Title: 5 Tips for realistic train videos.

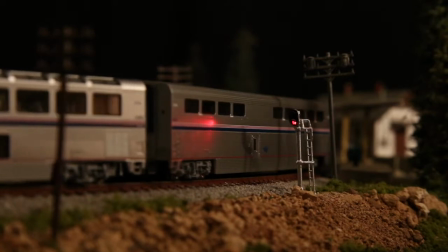So in the model, if you want to duplicate that same effect,
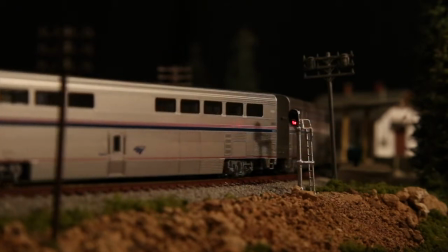get the camera as close to the train as possible or use the telephoto lens and fill up the frame with that train.
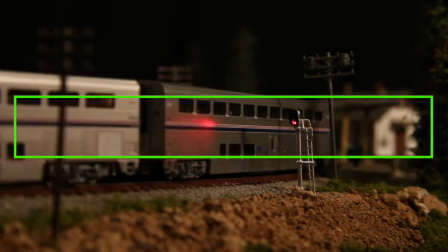I like to fill the frame about one-third with the train, one-third with the foreground, and one-third with the background.
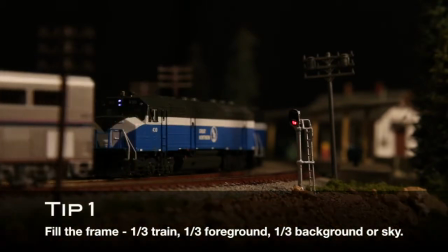So my first tip is to fill up the frame as much as possible.
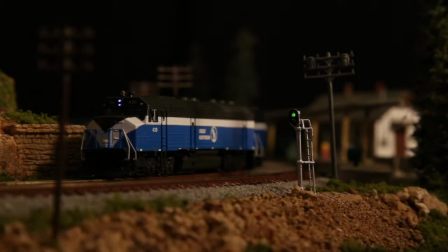Now this is also where you want to know the capabilities of your camera because although you want to be close to the train, you don't want it to be out of focus. So know how to manually focus on the train so that you can get a clear close-up that is in focus.
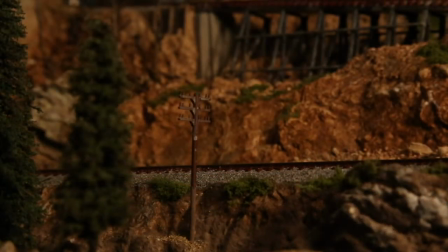For my next tip, let's take a look at this video clip.
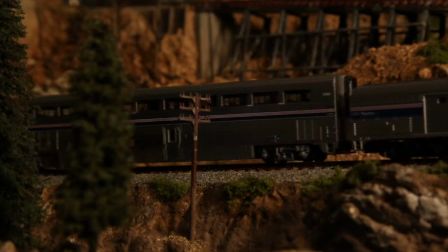One of the things that I noticed most is that in daily life, we generally stand next to tracks that are on some kind of a road bed or they're on an embankment or some other,
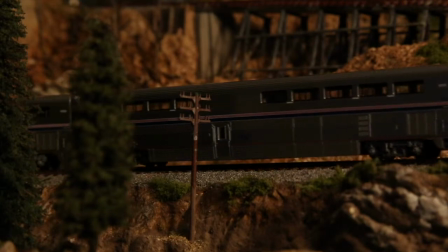you know, kind of thing. And generally, that rail that the train is riding on is at least, say, waist high or even higher, especially in the United States. If you're looking at trains that are on the main line of a major railroad,
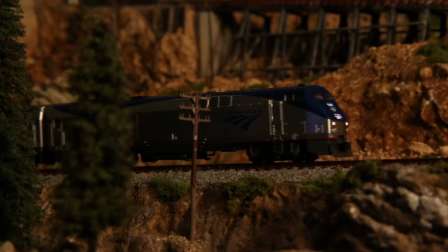they've got quite a bit of embankment and ballast there that elevates the train.
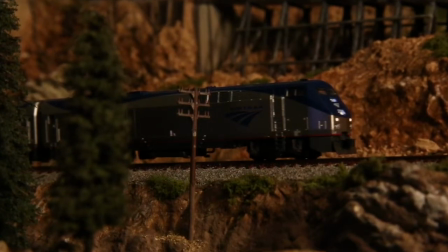The reason they do that is to drain the ties and to keep the rail from basically getting rotted,
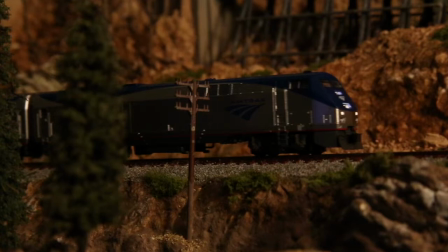or the ties rather, from becoming rotted. So that ballast actually serves an engineering purpose of
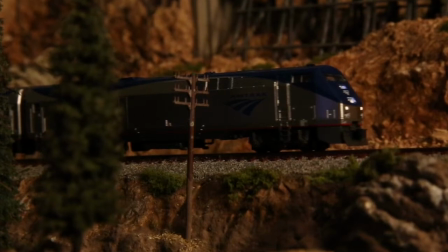irrigating the water away from the ties, basically.
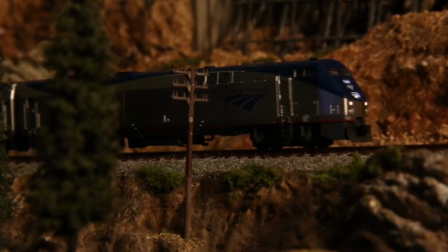So when you're photographing a model, you want to duplicate that same kind of perspective. And we often stand above our trains,
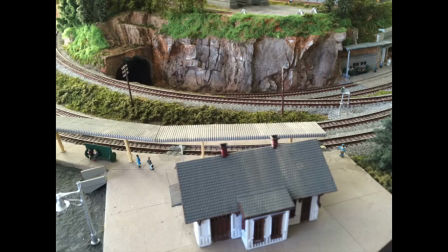but in reality, that's exactly how life is not showing trains to us.
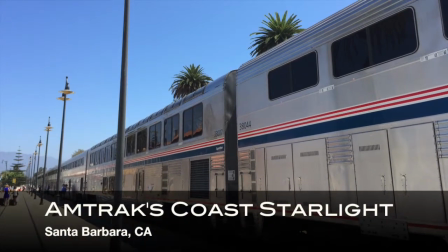So if we're standing next to trains in real life, chances are we're looking up at them rather than down at them.
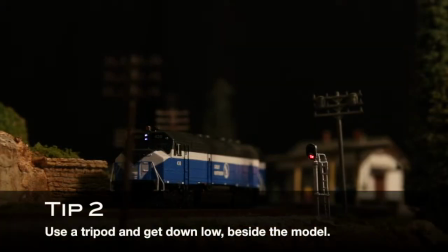So one of the things that I like to do is to put my camera on a tripod and get it down low relative to the trains.
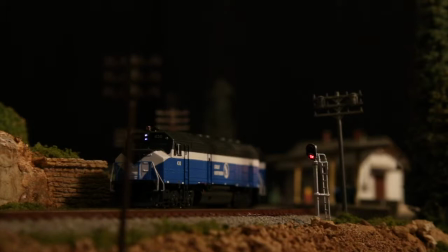And sometimes I want to see just the outer rail that's closest to me, or if I am close enough to the train, it's kind of neat to see both rails.
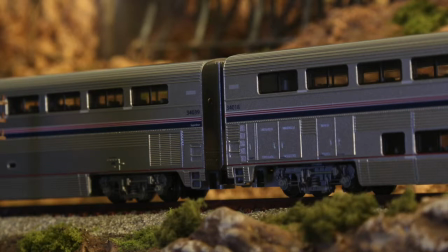A second note on perspective applies to passenger trains in particular.
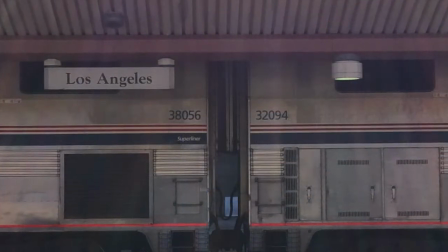Most passenger trains, if they have multiple cars, have diaphragms between those cars so that passengers can walk between the cars.
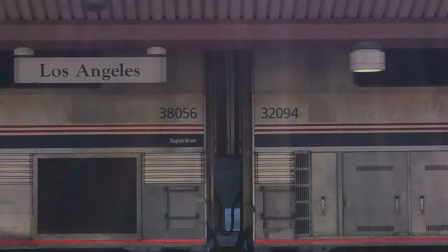Well, in real life, if you look at any passenger train, these diaphragms touch each other and they're very well connected for obvious safety reasons.
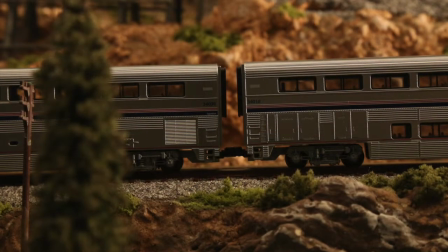But our model trains are different in that there has to be space between the
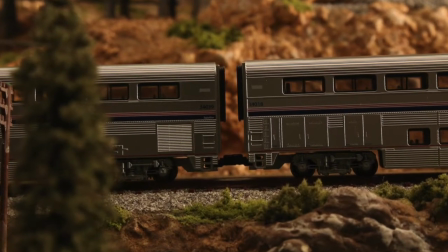cars and there has to be clearance so that these cars can go around tight curves.
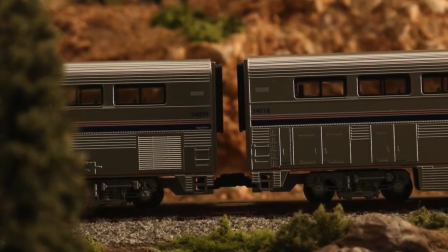So the result is that there's a gap between the cars that exists in the models that really isn't there in real life.
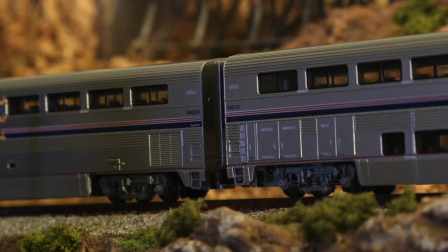So what I've done here is I've positioned the camera so that I'm not looking at the train at a perpendicular angle, but I'm looking at the train at a slightly offset angle, like about 70 degrees or something like that. So what this means is that the train is always passing me in
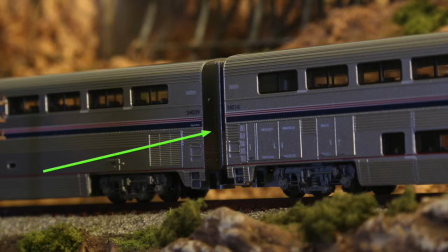a way that I don't get a look right down the middle of those cars so where two cars pass I can see that there's a diaphragm but
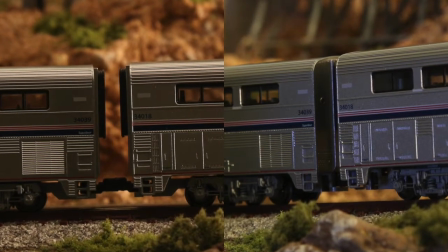I really can't see daylight or I can't see what's on the other side
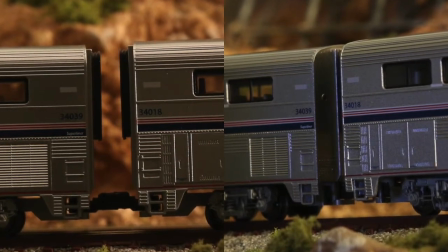of that train through the gap between those cars so by having an offset angle slightly, it shows that, yes,
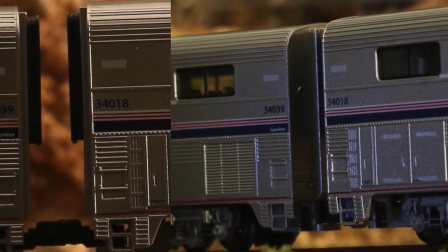I can see the gap between the cars, but that gap is not as apparent as if it was at a 90-degree angle.